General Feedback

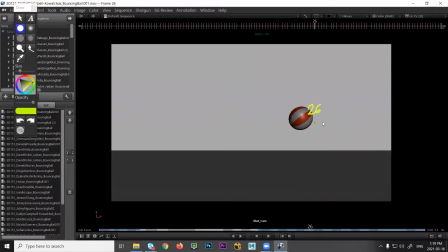12:25 So if you look here, frame 26, it seems to be a circle. And then it's 1, 2, 3. We have 3 frames of stretch, right? So it's just drifting. So what you would want to do is make sure that the squash and stretch control, you just use it right here, just before you hit the squash.
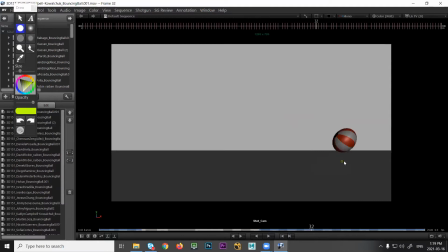12:40 Okay. And the same thing here, right? Just, oops, as you drift out of this, stretch, and then back to being a circle.
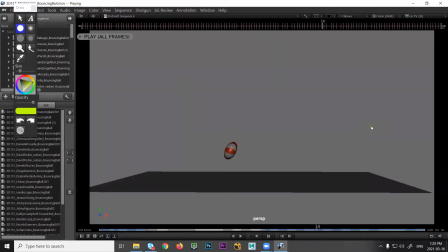12:51 Boing, snap back to shape. Ah, oops.
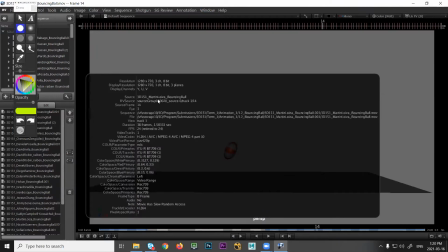12:57 What we got here? Martin, this is not the shot camera.
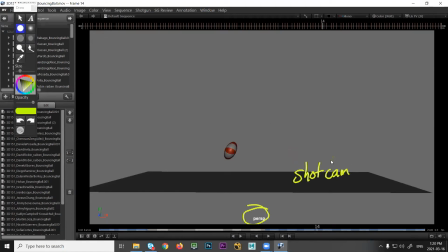13:05 Yeah, I tried fixing it with the shot camera, but apparently the camera was not giving me enough angle. I tried to work around with perspective, but if that's an inconvenience, I can work it again. So what was the problem with the shot camera?
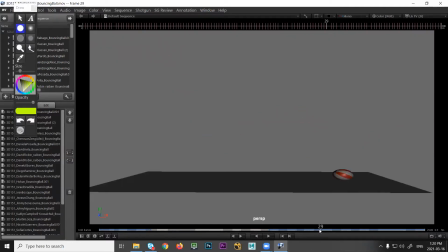13:19 Like there was a bit much of a zoom, and I was not getting a clear picture at the bouncing and stretching. Okay, because it should work. I mean, that's the way we set up the assignment. It should be okay. Maybe it's the height, right?
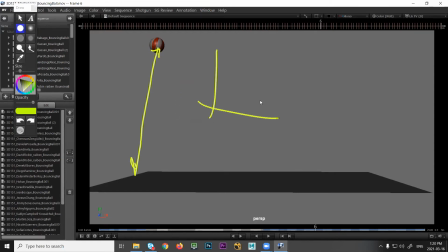13:33 So I think you just moved this up a bit too high. So what you could do is just go in the graph editor and just find the translate Y and just scale the whole curve down. So you just bring the bounce to a lower position and then it should work. I'll work on that. Yeah, okay. Sure. Yeah, How much time?
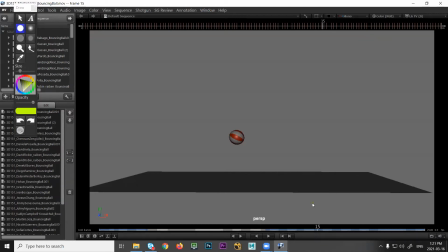13:52 Sorry. Go ahead. Sorry. How much time do we have for resubmit it? Resubmit, just get it in by today so Flora knows before she starts grading them, okay?
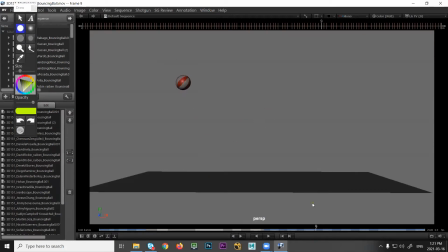14:07 Okay, so here, and the spacing is a bit even. So if you look in this area, right? So it's really there, there, there, there. So it makes it feel a bit flat, right? It doesn't accelerate as much as it could, right? And then over here, we have kind of an asymmetric.
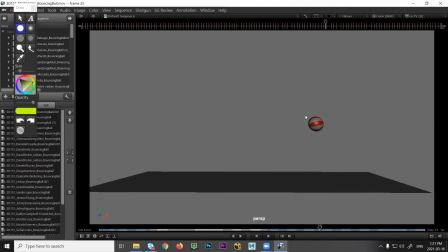14:26 The parabola kind of swings over this way, and then it goes down this way, this way. So if you kind of connect those two, it feels a little asymmetric. Okay, so try to get that parabola to feel the same, right?
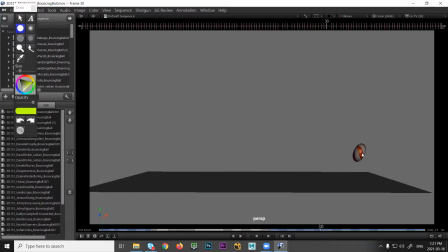14:41 A little more symmetric on either side of the high point. And then here, it feels like it gets more energy. This last bounce feels like it really gets pushed up. And I'm assuming this would be off screen, right? That's where you stopped right there. So that feels like we're getting a bit of a kick, right?
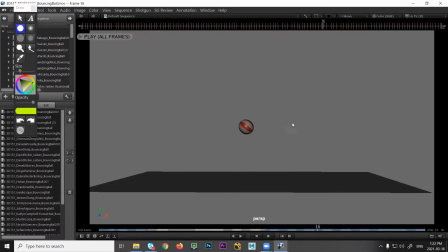14:57 And then over here, going this way, it feels like we slow down. So this is what you would animate if the ball was going into a strong headwind, right? So if there's really strong headwind that was pushing on this, then you wouldn't get a parabola that's symmetric.
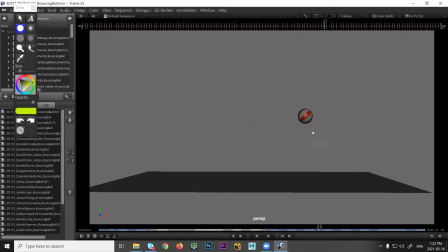15:12 It would definitely be skewed more like this, okay? But this, if you look at how far we're traveling in this direction, right? That tells us the speed, right? So just imagine this speed, whatever it is, you know, if it's 5 kilometers an hour, whatever it is. Then when you go here, the spacing really changes.
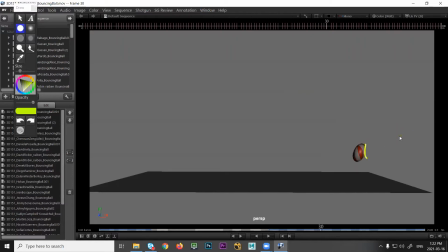15:31 So you're traveling much bigger distances going horizontally compared to here. So it feels like something hit the ball, right? All of a sudden it got accelerated. So keep an eye on that. And that would be if this direction is the translate Z, that's what you'd be looking at.
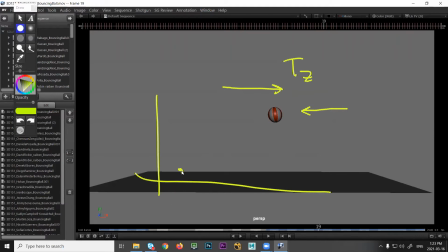15:45 Is you'd be looking in the graph, you might see something like, oh, well, like this is the left side of screen, and then I'm heading towards the right side of screen. And it should be a straight line for the translate Z or X, whatever that direction is. But if it changes speed, if you have one curve or set of points,
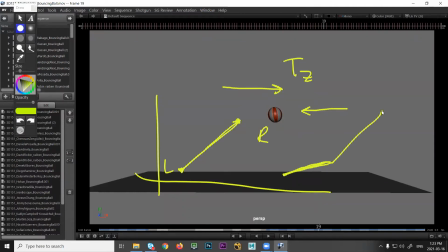16:02 which is like this, and then that last bounce, you have this, that's going to be a big change in speed, because as soon as you change the slope of the line, it means the speeds are very, very different. If they're similar, you may not notice it, but here we really notice a big kick. Okay.
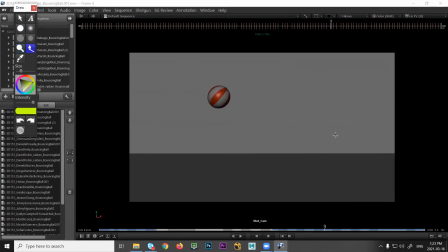16:19 That's looking good. No major complaints. Spin, stretch, squash, stretch, up in the air. Yep, nice.
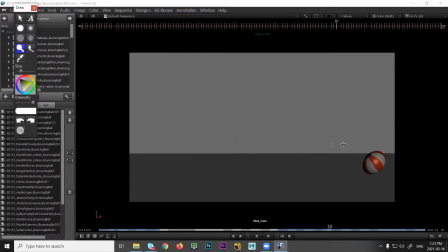16:31 I think this one, the trickiest part here is, again, because when you stretch the ball, right, it actually gains height here.
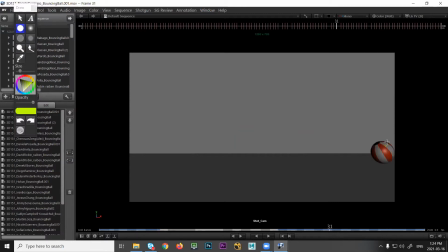16:43 And then if you look at the spacing, it feels like it really gets pushed up a bit more. So what I would do is lift this one up a little bit more, get it closer to this. Right, just because this one is changing the way your eye will think about the leading edge of it. So it feels like this needs to be up just a little bit more.
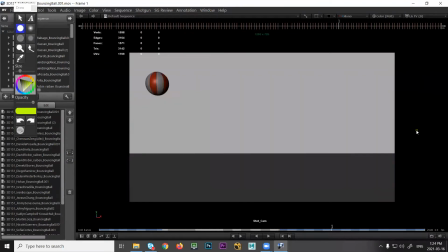17:05 So, yeah. Just watch the beginning. It's a bit flat, so it feels a bit like we're on sort of a solid surface here. Just round that out. Good.
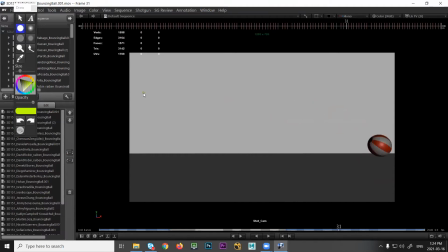Is that the same one? Yeah, Sophia, part 2. Okay. Aha.
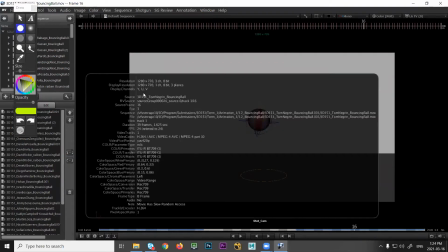17:31 And who's this one? Tom. Did you submit another one, Tom?
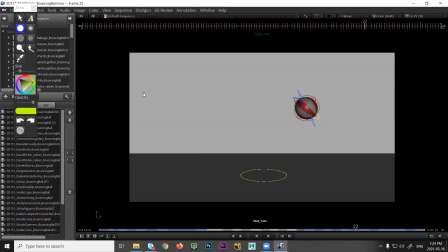17:37 No. So Tom, you know what you need to do here? Yeah, I'm already doing that. So okay, good. Yeah, just get rid of the nerves and then resubmit. Okay, and that can go.
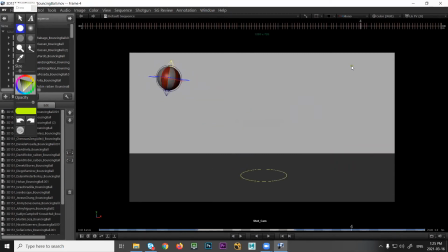17:51 I mean. So on that, let's see, it's looking okay. One thing, watch out for the spin. So the spin control. What Maya will probably do, if you set a key at frame 1 and then like the last frame, I think that's what I did a demo of.
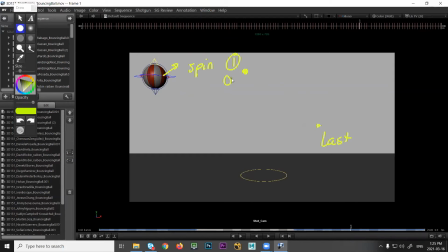18:07 You have like this, it's at 0 degrees, and then over here it's 360 degrees. The problem is that Maya will do this. It will connect a smooth curve through the points. And that means for the first little bit, it won't rotate very much. And then it will pick up speed.
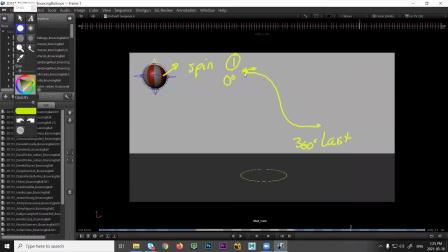18:22 So it'll feel like something is spinning the wheels more. And then when you get to the end, it'll slow down. So the way to fix that is just to do a straight line so that now it's just constant. So if I look at the beginning, you can see the first few frames, you're barely rotating, and then it really kicks in, right?
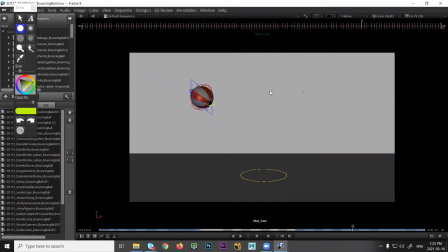18:39 So all of a sudden we get this really strong acceleration and rotation going on. The other thing I can see is you're using 2 rotation objects. You're using the blue and you're using the red, which means you're getting double rotations.
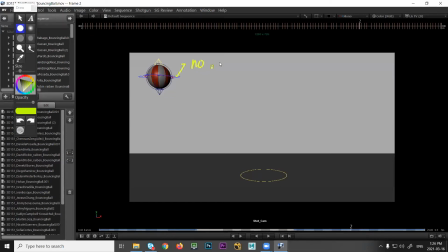18:54 So what I would do is get rid of the blue rotation. No rotation on that control, and only use the red one. Okay? That'll make your life a lot easier, because when you move the blue one, it moves everything. It's the top node. It will move everything.
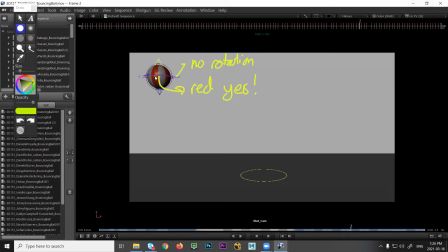19:13 So that means that you can't have as much control over the squash and stretch deformers, because they will be moved by the top parent. But if you use the red one, you can rotate the geo, but it doesn't rotate the squash and stretch deformers. So you don't have to fight that. Okay. I see. So yeah.
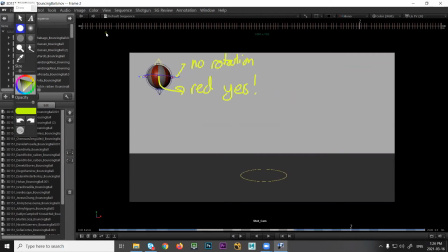19:30 The first thing was like to make in the graph a straight line, right? Yeah, and that would be for the red control. Okay. For blue control, use that only for translation. So you go to the blue control, go to all the rotations. Yeah, I think I made it for mistake.
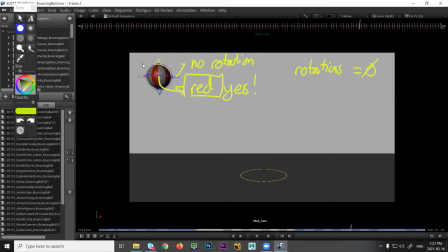19:49 Yeah, no, it's okay. It's just learning how to work in a way that's smarter, right? Not harder. You can work this way, but then you have to counter animate the actions of the parent. So it's just a little easier to clean up if it's just one thing, right? Right now you have two things doing the rotation.
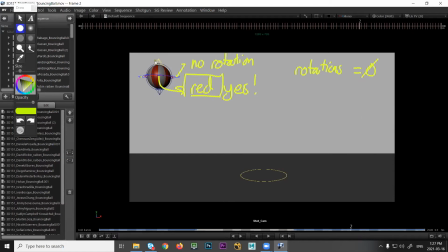20:04 So it's a lot more tricky to kind of, figure out why things are moving or why they're not moving the way you would expect. Okay. Yeah, okay. And then other things, again, watch out for the sliding. So you can see that the contact position, it drifts. So locking that down.
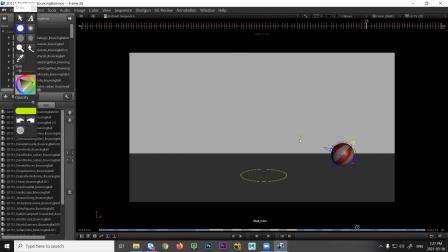20:20 And then over here, if you look at this part feels like it's a very different angle than this, right? So we're gonna have sort of like an asymmetric parabola. And even over here, you can see we have backspin, right? So all of a sudden the rotation goes the opposite way that we would predict, right? So it's going this way.